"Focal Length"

Today we're going to talk about focal length. Many of you are probably asking yourself, what is focal length? Actually, you're probably asking, why should I care? And I don't know. But I'm going to talk about it anyway. Focal length is very simply the distance between your outermost portion of a lens and the surface of your photosensitive material, whether it's film or a CCD sensor. That distance is going to determine how your image looks, and not just how far away or close up something appears to be, but their proportions. For example, this is a 35mm lens, this is a 200mm lens. On here is a 50mm lens. Now if you've ever gone shopping for a digital camera, maybe not a webcam, but a normal digital camera like the one I'm filming this with, you'll notice whenever they list the focal length of the lens, which is always in millimeters, just like these, they give you their 35mm equivalent. And what that's referring to is simply, well, if this were a 35mm camera instead of a digital one, what size lens would they be? Now the reason for that is simply one of ratios. Ratios are my favorite mathematical principle. A 35mm frame of film is, as the name implies, 35mm tall. A CCD sensor, like in this webcam for example, is not even 1/10 of that. As such, lenses need to be scaled down significantly. Otherwise, it's the equivalent of swan diving onto a thimbleful of water. You will get a little bit wet, that's for sure, but you'll get a lot more hurt. We're going to compare two wide-angle settings, or rather a wide-angle setting and a telephoto setting, and see exactly what they mean when using a camera like this, which has the ability to switch between these two lengths, and what that's going to mean for what your image will look like, not just how close or how far away something is.
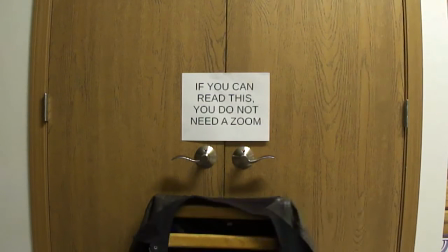What you're seeing now is the set of double doors that I've been filming the last few videos of mine in front of. Right now the CyberShot is set to its shortest possible focal length, therefore its widest field of view, which is about 4mm. That's its 35mm equivalent. It goes to as high as 42.
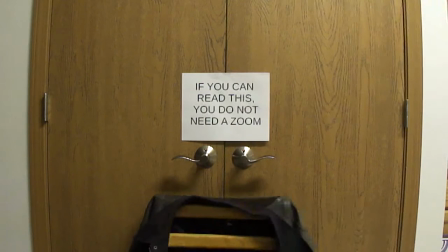Meanwhile, in CyberShot dimensions, the actual focal length only varies between about 3 and 5. I was keeping my aperture, or rather my angle, to about this wide and just putting the camera a little closer instead of actually zooming it, for a reason I'll get to in a bit.
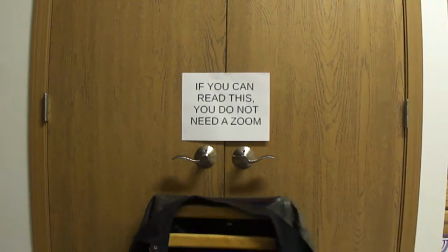The trouble is, as you can see, with as wide as it is, the image is a little distorted. Now the title card in the center may seem fine, all perfectly straight and right angled, but look at the doors on the side.
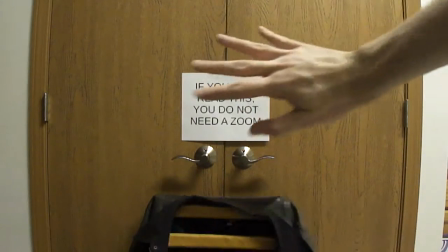So they kind of curve out a little bit, and overall the texture of the wood kind of gives the door the impression of bulging out, sort of like in a cartoon.
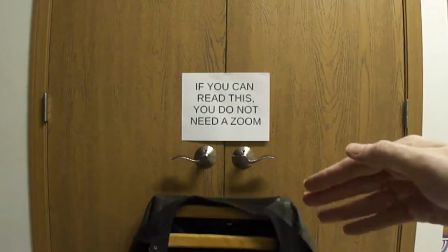Now at this distance it's not too noticeable, but like I said, when I keep it a little closer up, it makes my proportions a little bit, well, weird.
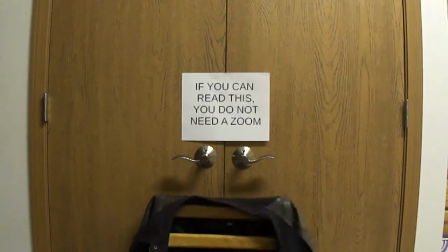It makes my head look a little small.
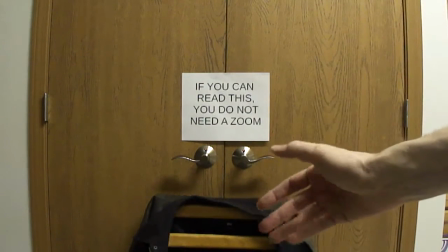If I hold up my hands to gesture or show something, they look abnormally large, and as well as whatever I'm holding up.
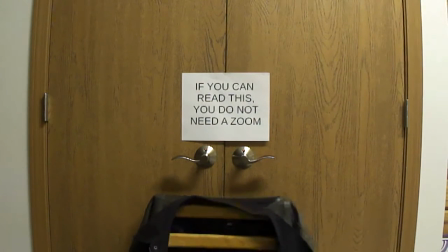So overall it's just very distracting and not accurate.
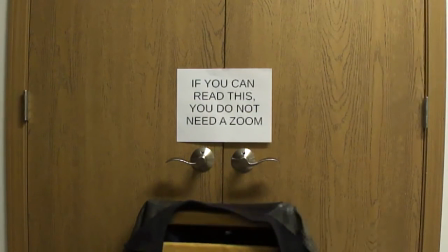The solution I found to this problem was really very simple. Since the problem was actually the focal length being too narrow, or rather too short, and therefore the angle of view too wide, simply move the camera back and zoom in a little bit.
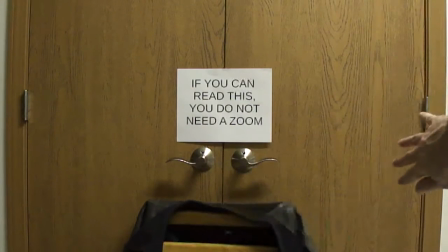And given that I already zoom in a little bit anyway to cut out the sides of the doors, it actually looks pretty good.
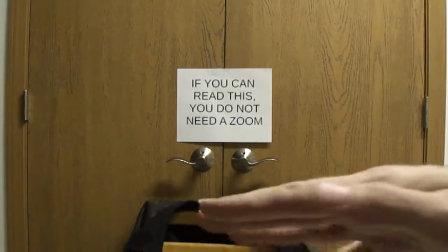But already, this is the camera back a little farther but zoomed in a little bit.
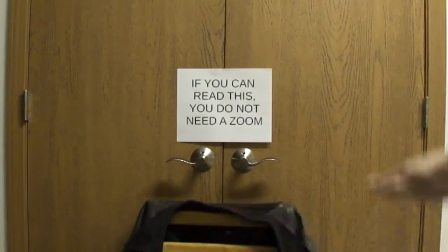And already, the doors are still a little bit curved on the side, but it's not as bad as it was.
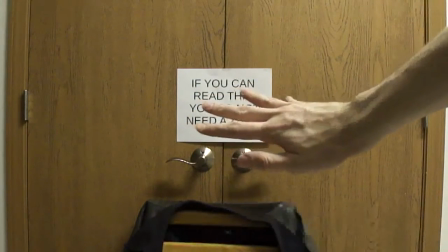So like I said, when I'm zoomed a little further in to frame my head and shoulders and everything, it's a little more proportionate and looks a little better.